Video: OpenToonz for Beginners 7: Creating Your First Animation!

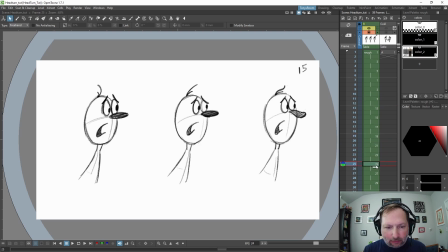[11:36]
and this is coming out of those breakdowns into the key poses okay and what i did is i held
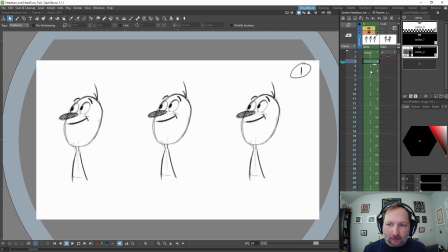[11:47]
a few of these drawings a few frames before
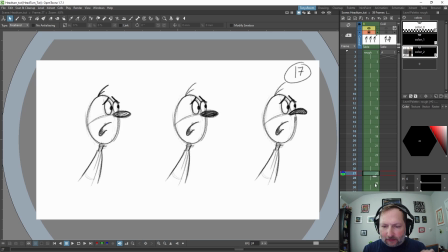[11:51]
just so it kind of reads on screen a little bit and then also at the end this is the last one and then I just kind of traced over it to kind of keep the lines alive okay let me hit play so
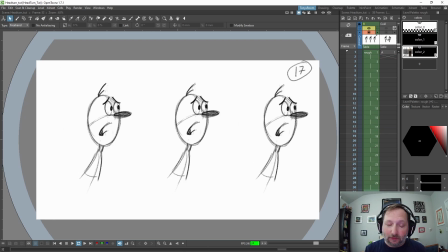[12:11]
you can see by just using these simple principles you can get a lot of variety and flexibility and and just have fun with it okay okay
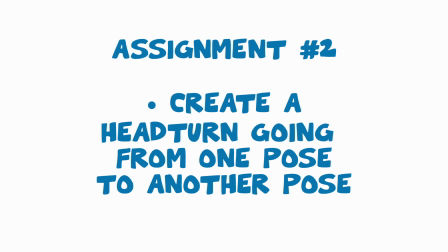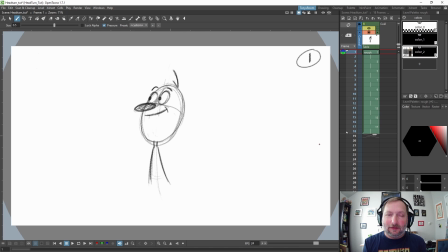[12:27]
so your assignment if you choose to accept it is to make a head turn and just go from one simple pose to another pose okay so either go uh happy to sad uh sad to happy uh scared to happy um like
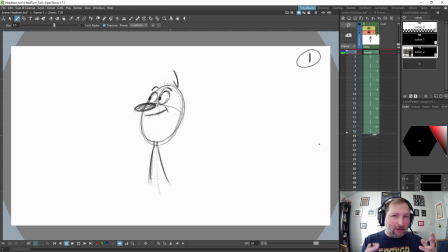[12:46]
melancholy to happy okay and just keep it on those two key poses okay add some breakdowns and just keep it right around 17
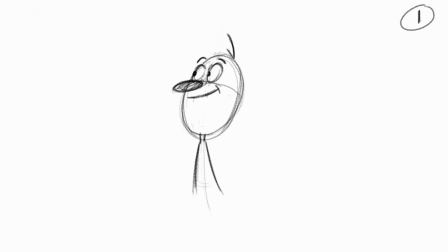[12:57]
frames and until next time happy animating and i'll talk to you later. Bye.